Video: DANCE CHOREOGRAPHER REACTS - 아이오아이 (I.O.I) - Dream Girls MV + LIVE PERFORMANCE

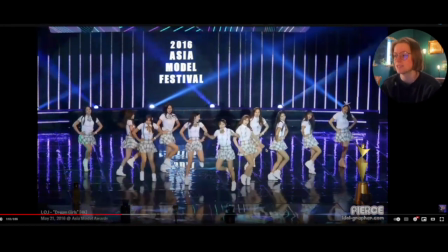16:20 Taking it through, slide through, then they pick up that leg, they drop it down, little shoulder shrugs, back to a new transition.
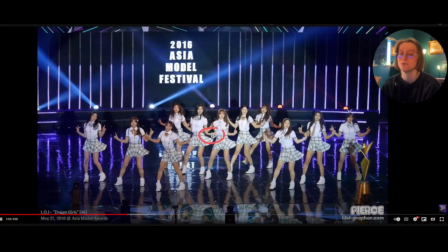16:26 You notice what's happening here is her suspender is dropped, but she's going to do a fantastic job of seamlessly transitioning it out to make it a nice moment. So even here, very clear, this is kind of one of our overlapping formations we've seen where you have like a core group in the middle. This reminds me of the very beginning of Crush from their live performance.
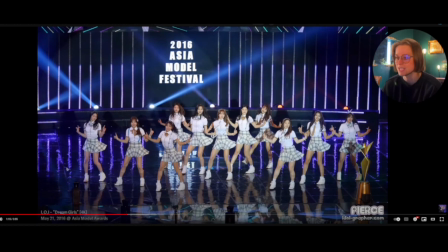16:44 I don't know if it was of these 11, gut tells me potentially, but you have your outline 3 and then you have your 5. And then I think Jeon Sunmi was in center for that too. So there could be an overlapping choreographers for this.
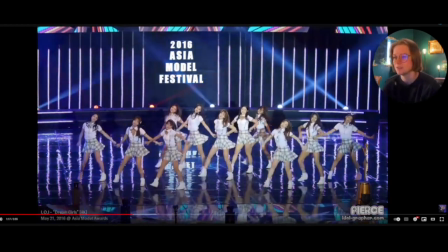16:57 I don't know. You let me know. It does feel that way. Da-da-da-da, dream girls.
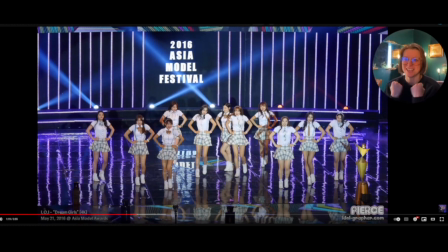17:02 And one of them did more like a fighting, you know, kind of encouragement, kind of cheers vibe. And when everybody else continued on with the movement. So that was a good way for us to see her as a feature.
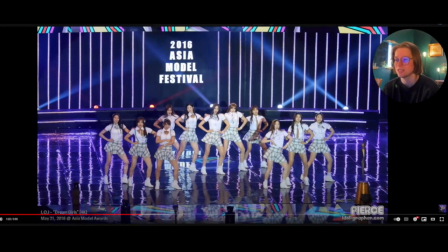17:13 I also like the subtleties of everybody wearing the same, you know, top and skirt, but they all have different types of like school ties, you know?
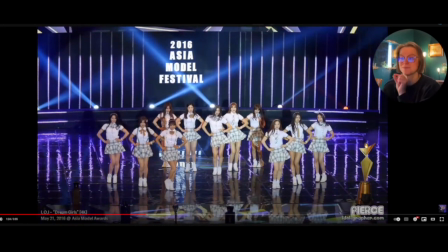17:22 So I really like that. It's fun. It feels like we have some sense of individuality, but we still have uniformity, which is great.
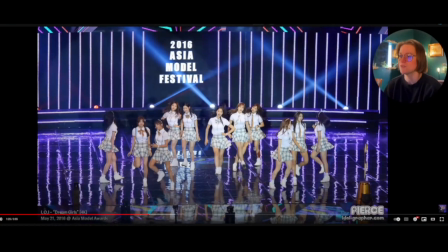17:29 Switching it through. I love that. DDD, DDD. Of course, you know, you notice with some of them, boom, boom, boom, it's just more place. Others, you can really tell they're very familiar with just how to shift their weight effectively.
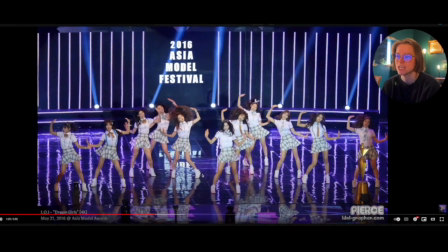17:42 Everybody has their own kind of specialty is what it's giving here, but I like the fact that they're able to showcase as a group. I know a lot of them have worked really, really hard, so it's nice to see that. I know with one of them too, you notice it does feel like she's going the wrong way because everybody in this line is going this way, and then she's hanging out over here.
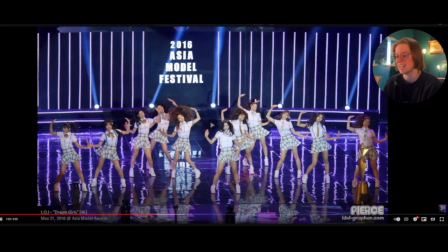17:59 Does it bother me? Not at all. Not really. It's alive. They're doing great. Then bring it back in.
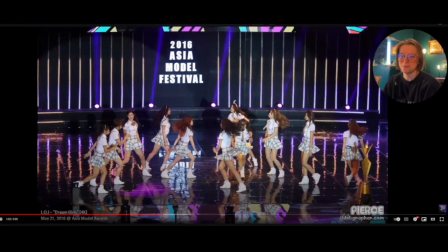18:04 Commit to it. We hit it through to the side. Hit, boom, boom, boom, nice little shoulder syncopation to get it right to the inside to match the tone.
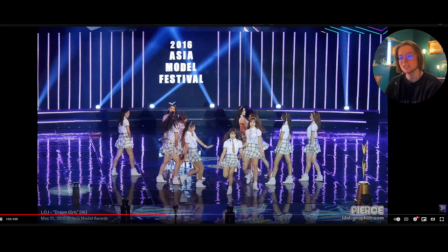18:11 And I also appreciate that this is technically, I think, it's a skirt, but also it could be a skort, which just has shorts underneath it. I like it because it probably makes them feel more comfortable dancing as well. Nice presentation.
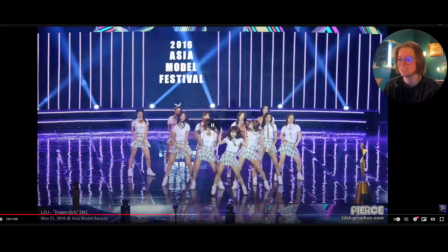18:22 Yeah, let's go. Nice little, they take it through. Notice that the movement gets more full.
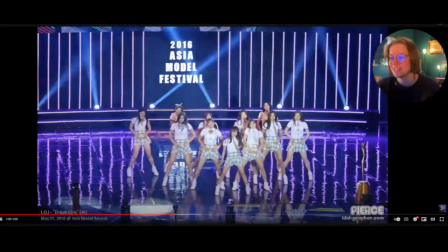18:27 We're adding more of a bounce and a rock to what's going on. I love that choice. And the tone has changed and the rhythm has changed.
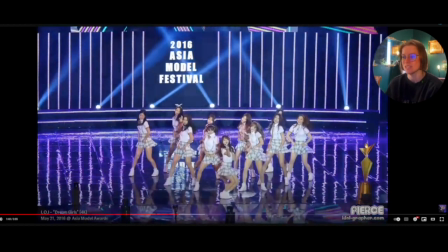18:33 So it makes sense why we would make that choice choreographically. Picking it up. Nice little body roll to pick it up.
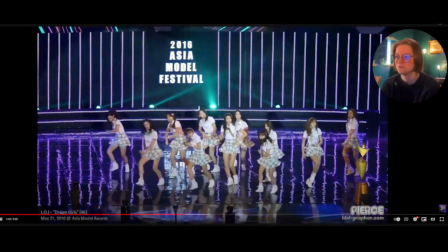18:38 Super fun. Little roll through. Nice little, you know, little baby dip that she did there.
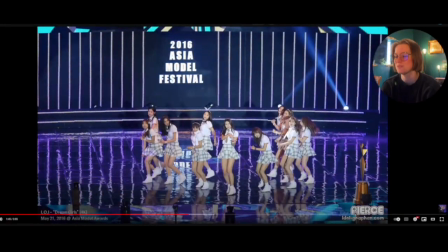18:45 She says, let's go. It's a nice little wordplay that's happening there. They're switching it through, digging through.
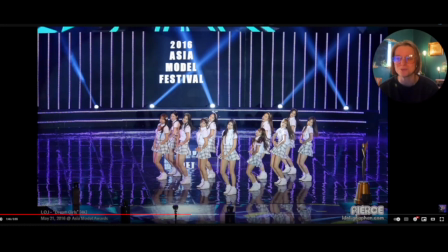18:50 I know some of these movements may not feel the most comfortable because of what they're wearing, but they're doing a great job staying together,
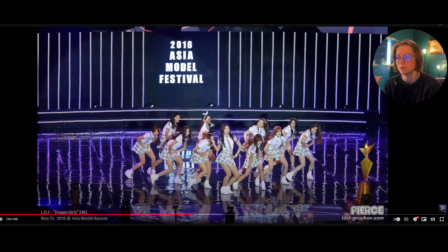18:56 showcasing what kind of transitions and being clear on what the movements are and doing their best to not feel awkward.
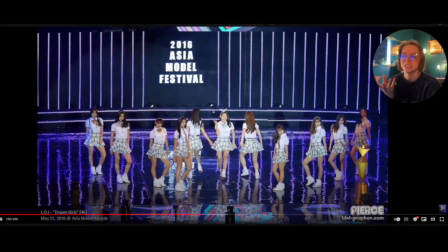19:01 I'm very, very proud of them for that. I love this little moment. That was cute. She has a really nice, like this concept is very fitting for how she comes across in her stage presence.
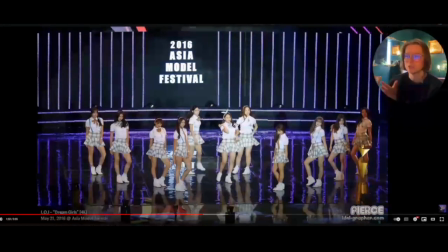19:10 It looks really nice. And I am, like I said, very curious about seeing what the subgroups and all of those things have in store for us in terms of their other discography.
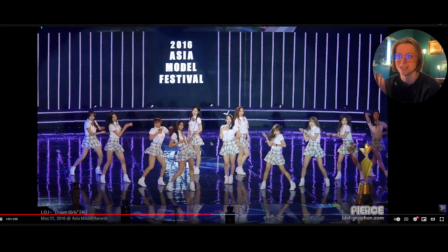19:17 I know it's very short-lived, but it's still very fun. We got a lot to look at. Take it in, they dig in.
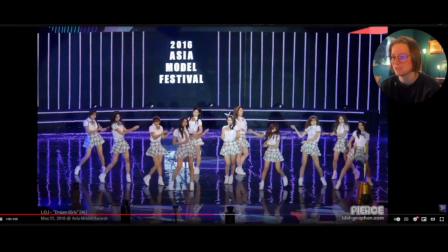19:22 Boom, dun, dun, dun. Really like that choice as well. Fun. Da na na na.
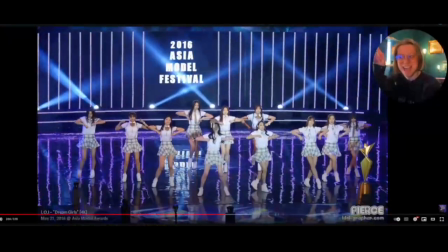19:27 Mm-hmm. Let's go! Little ponies to separate once again.
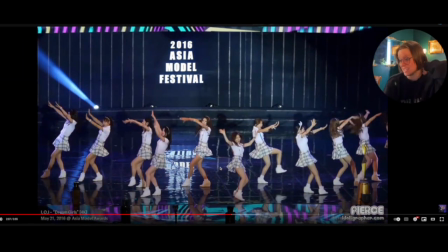19:34 Really good on the formations. For a fan cam like this, it's very easy for us to tell if they're off on their lines. And there's some really, there's like barely subtleties in whether or not it's like a straight diagonal, but they're doing a great job with it.
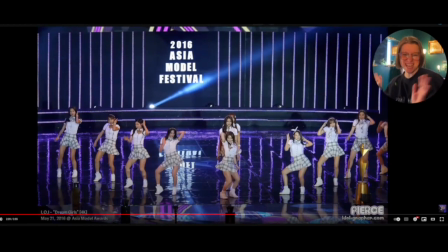19:47 Love that right there. Yes, ma'am. Da-da-da. Wow, stick it to them, girl. Let's go.
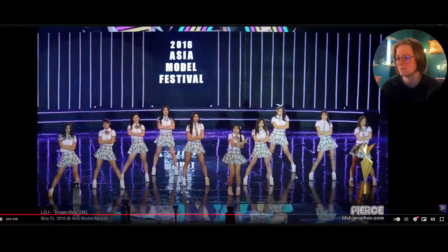19:53 Love it. Da-da-da-da-da-da-da. Cute.
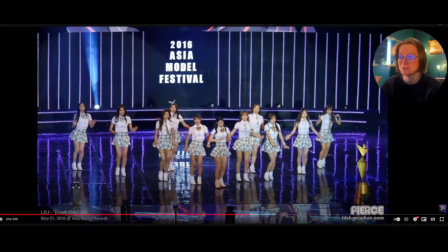19:59 Fling that around. One of them was a little bit more subtle in her movement. Good chance she was probably singing at that point, right?
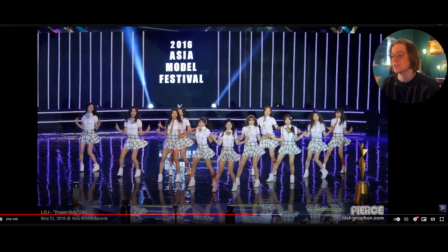20:04 And then it goes, bring it around. We're right here into the dream girl. So this part can be a little tricky because you're repeating it a lot. Dream girls, 3, 4. Dream, like in my head, I'm like trying to think, how would I get my weight shift without making this lower it in integrity, right?
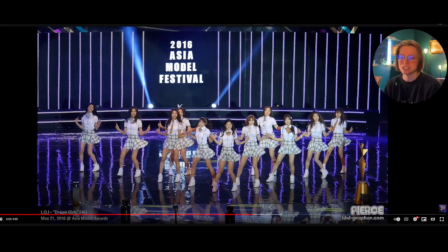20:20 So they're doing a fantastic job keeping this how it needs to look with what's going on with the rock, with the hips of the ISO.